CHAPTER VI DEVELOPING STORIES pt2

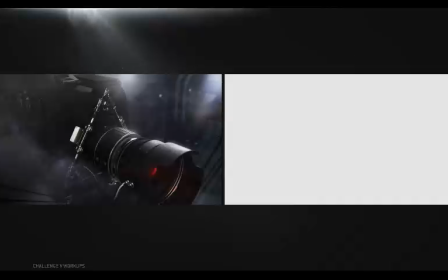990s
And in a lot of cases, you'll absolutely say yes, and then take a deep breath and dive into it. But in this case, considering you and I are the only ones who will ever see this,
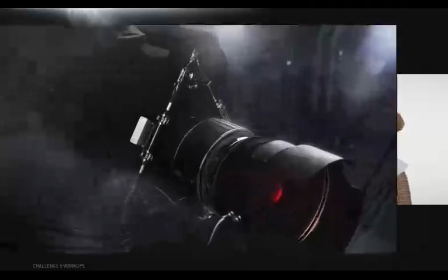1001s
no, I'm going to go with no. On the upside, I think it does convey a lot of the things that I want it to,
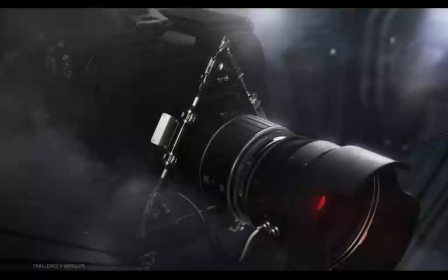1009s
and I think the legibility is pretty on point. I did have to really work with the values because it mostly exists in these dark gray tones, but that's an intentional choice. It's intentionally low contrast in certain areas, which makes it feel a little camouflaged or hidden as a result.
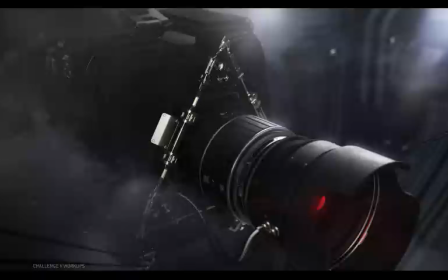1027s
It's still legible, but it feels kind of obscured. It's sneaky or clandestine in a way, in keeping with the sort of ideas that I had originally rallied around.
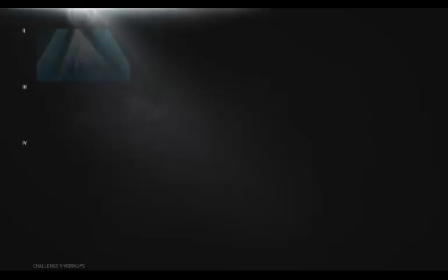1038s
I like it. And I broke my pattern. I didn't make a garbage first image and then follow it with something simple that I really like.
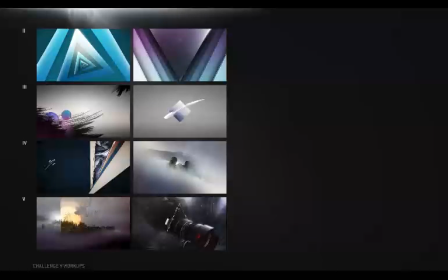1046s
I feel like these first two frames are both good. Visually, they're also fairly complex, so I thought for the third frame, I'd add the additional constraint for myself of aiming for minimalism.
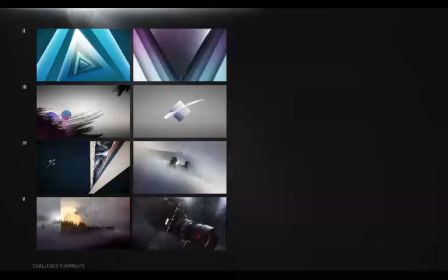1059s
Not only because these took several days each, surveillance took almost a week building all that detail from scratch, but in the previous challenges, the simpler compositions seemed to work out pretty well for me personally,
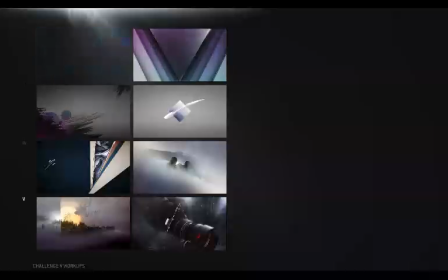1072s
and I thought that might just be the case here again, but I did have to stumble through a frame on the racing theme to clear my head enough to do that.
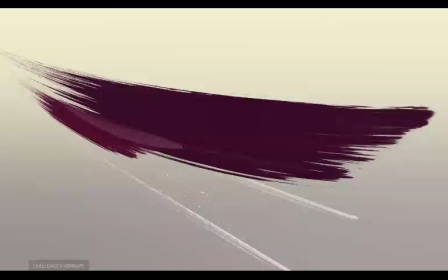1080s
This is apparently what stumbling looks like.
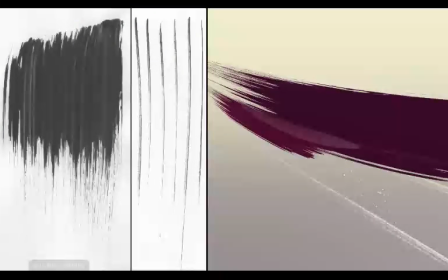1084s
I mean, good shot at trying to use some of these elements from the other round, and this could absolutely go somewhere, but you know what?
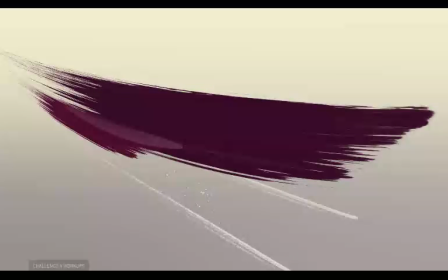1091s
My heart just wasn't really in it, and I found myself very much wanting to take on the architecture theme instead.
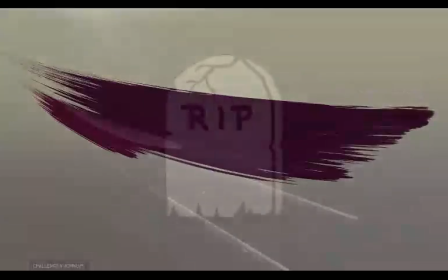1099s
I was thinking about the interplay of form and light in building interiors.
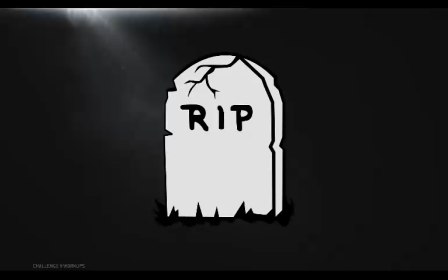1104s
And to me, that just seemed like much more fun, fertile ground for something minimal that I hadn't tried before.
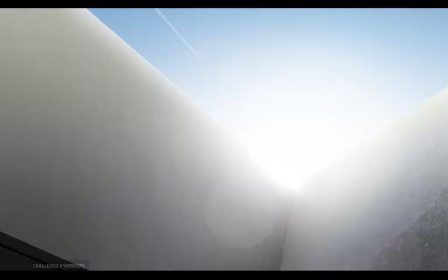1111s
This is the first shot at that. It's just hand painting and masking in Photoshop. There's no 3D, and it's starting to get at what I was thinking, but not really.
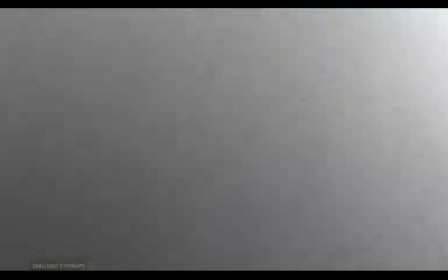1122s
I like these hard value shifts and the more subtle value shifts within each of these sections, and the simple movement in the frame.
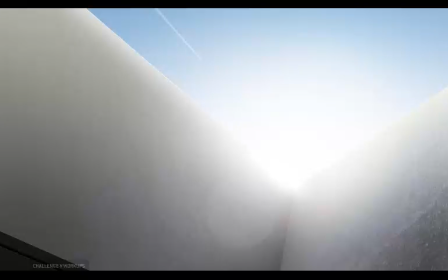1129s
You know, it's got something going for it, but it seems like this is more an impression of the sky than it is of architecture.
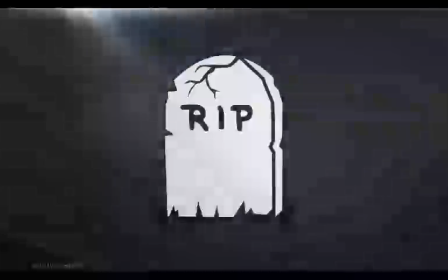1136s
The central focus of this image is just the wrong thing for me. So again, I moved on and made this. Now this is also hand painted, no 3D, and it's definitely more the impression of architecture I was shooting for. Just a sliver of light slashing through some solid forms and bouncing around doing what light does. Or at least my best approximation of what light does, which I learned to refine.
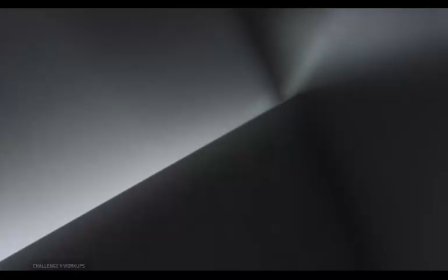1162s
A little more shadows in the corners, a subtle ray coming out here, a bit more apparent texture.
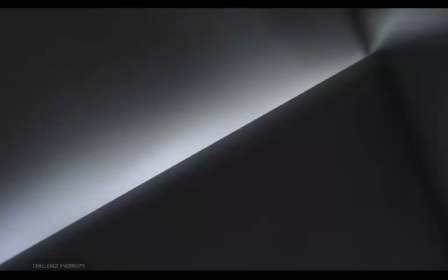1168s
This is really a minimalist impression of architecture that I can start to get behind. There really aren't any extraneous signifiers here. The elements are stripped to just form, light, and materials, and the frame is cropped in to focus on nothing but that.
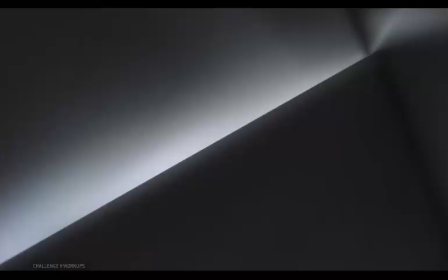1184s
And compositionally, it seems to be covering the bases fairly well too, even as minimal as it is. There's a contrast in density, less going on here, more going on here, and with that, contrast in scale, as we discussed. although it helps to zoom way out to see why that is. At this size, you can see that the shapes are actually broken up into brighter and darker areas, and that's what really drives the image. And when you see that, obviously you can see these big shapes here and these smaller shapes going on here. At this size, your eyes don't even try to read it so much as walls or surfaces or even light and shadow. You can really just see the basic shapes created by values butting up against each other.
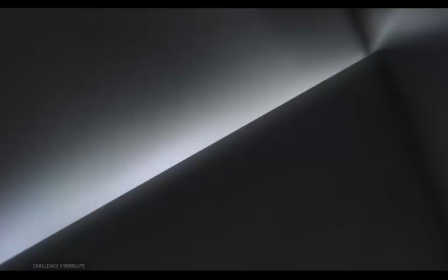1226s
As a stark black and white image, it's pretty apparent in this case, bright up against dark, small shape, big shape. And there's movement in it too, despite it being so simple. Lines converge here.
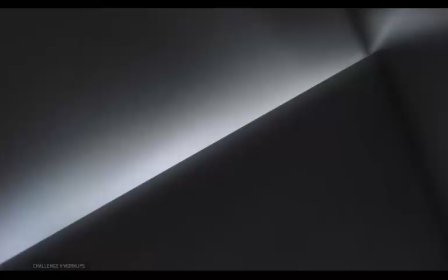1238s
This is where the eye is pulled. And it's free to wander, but inevitably it will come back here.
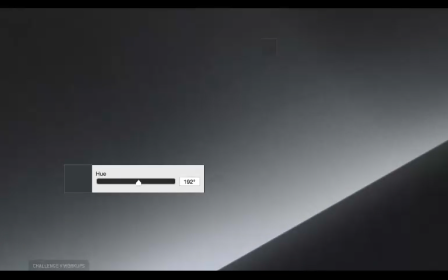1244s
I also added some really subtle shifts in color because light typically picks up color variation as it bounces off of surfaces.
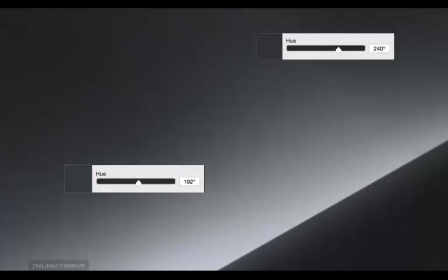1252s
It's kind of nice to make something so minimal that you can really spend time on such subtle details.
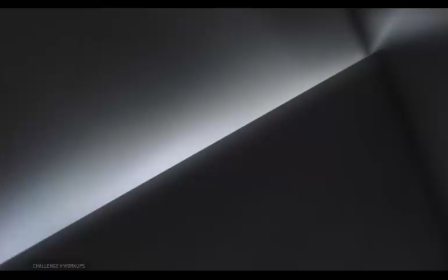1258s
And when you make something minimal, the details are a lot more important because they're really the only thing there to look at. What that means, of course, is that the ideas that those minimal details convey better be interesting.
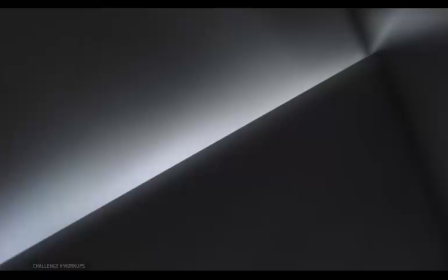1273s
There better be something the viewer can actually get out of them because there's not much to suss out visually. And in this case, maybe you'll agree, a minimal play of light and shadow on some clean surfaces?
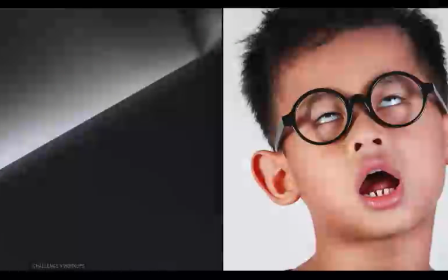1285s
Yeah, that's not really going to hold the attention of too many people. It's a pretty simple example of the contrasts at play,
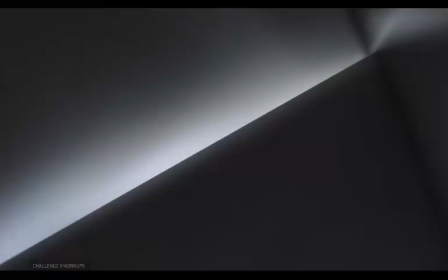1292s
but it doesn't convey an impression of architecture that most people are going to find compelling, even if I do on some level. Thankfully, what I realized after looking at this was that I think that without realizing it consciously,
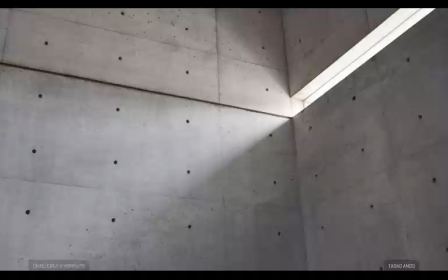1307s
I was referencing the work of architect Tadao Ando. That was kind of my subconscious take on this whole theme,
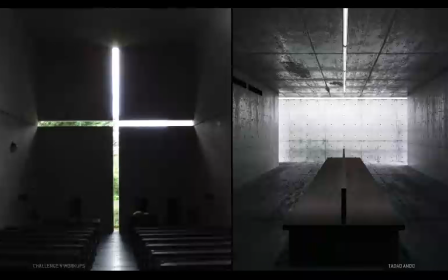1315s
some half-formed memories of his extremely spare concrete constructions, and how they're really built to harness light in very precise ways.
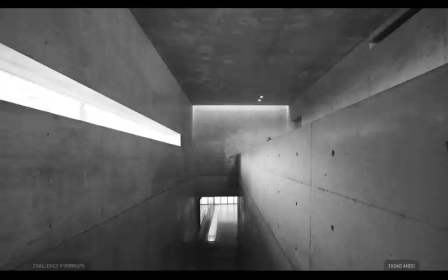1325s
And I feel like doing a sort of poor man's version of his real-life structures isn't really all that interesting.
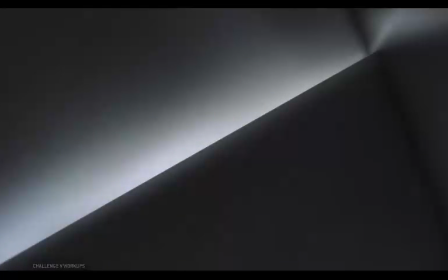1333s
So maybe this isn't where we land on the architecture theme.
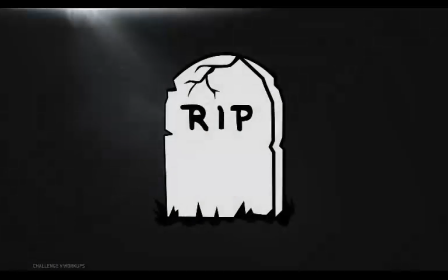1337s
Instead, what if, just like before, what if we take some aspect of these ideas and combine it with something else?
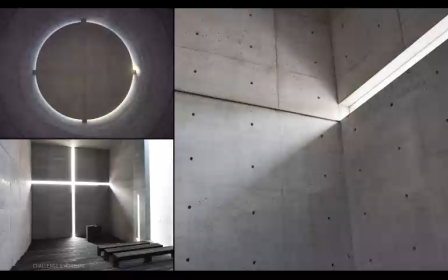1344s
You know, something that adds a slightly more interesting flavor or spin, or possibly ends up creating something new.
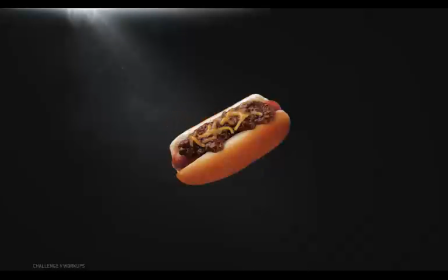1352s
Hot dog. Hot dog plus bowl of chili. Chili dog. It's not really a hot dog and it's not really a bowl of chili. It's a whole different kind of gross thing. Actually, it's a really gross thing, and I kind of love it because I'm a gross human being.
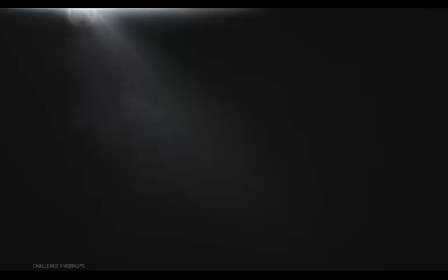1368s
So, here's one thought amongst many possible thoughts.
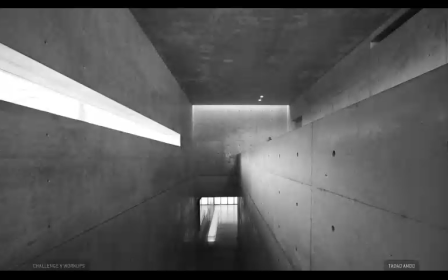1373s
I still think there's something in Tadao Ando's work for me, and something that's apparent about a lot of his work is that it draws a lot from brutalism,
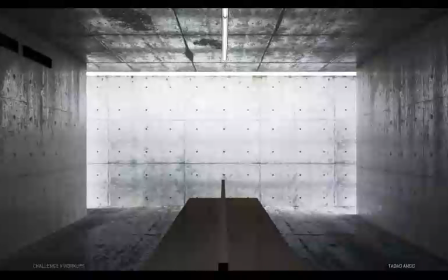1382s
which is really one of modernism's more severe and institutional descendants.
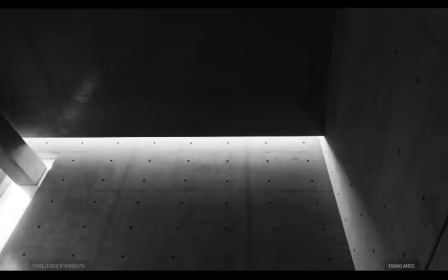1388s
Brutalism is very much about industrial materials like concrete crafted into hard,
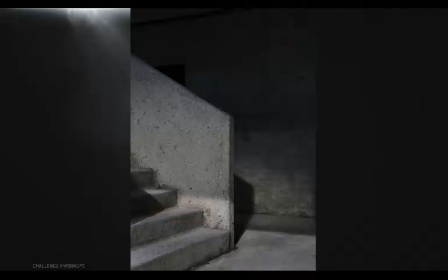1395s
unadorned geometric spaces. It can be beautiful in a severe kind of way,
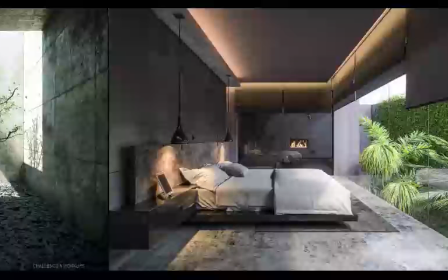1401s
but I think historically it seemed more like a very blunt statement about humanity's dominance over nature.
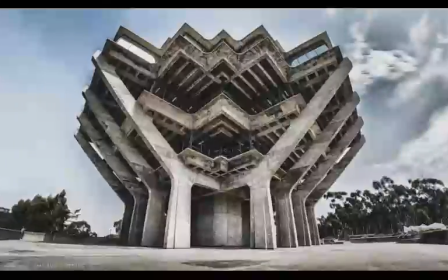1408s
It imposes itself on the environment around it in an unyielding way, kind of like an impenetrable fortress.
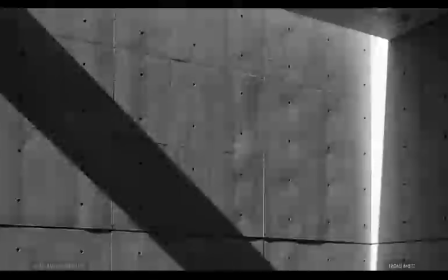1416s
Now, Ando invites light in, but in a very controlled way.
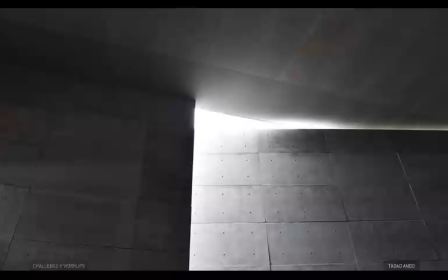1421s
He sculpts the light with concrete. So I thought, that being the case,
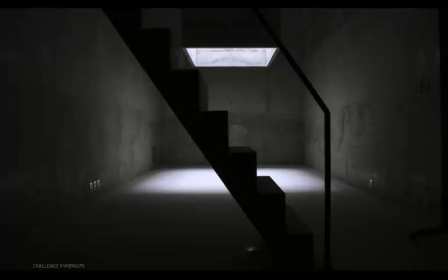1426s
what if we try our own combination of some of the general signifiers of this sort of brutalist architecture with something more natural?
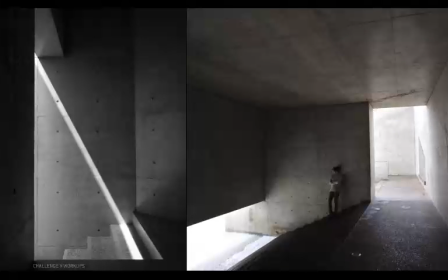1435s
What if, we introduce some elements of nature, integrate them, or have them actually be welcomed in?
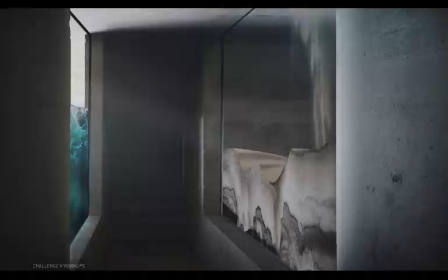1442s
So I worked on this for quite a while, pasting different elements together. Some concrete architecture, faking this glass, trying to make this lighting source feel sort of realistic. Really trying to make something where the natural elements are butting up against these hard concrete surfaces.
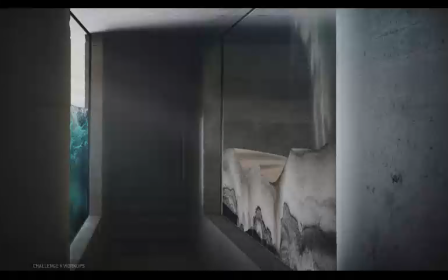1459s
And it does that well enough, but more importantly, I don't actually think that was really the idea I should have aimed for. The end result is more like a museum or a zoo where the natural elements are caged and on display. It's also kind of boring, right?
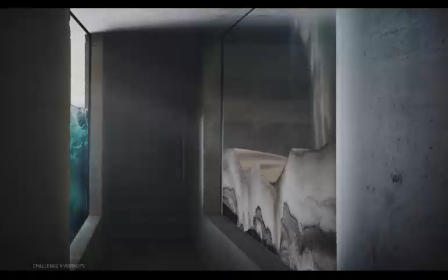1476s
I mean, it's not exactly an amazing composition, but mostly there's just not a whole lot going on that's interesting. Nothing's really happening.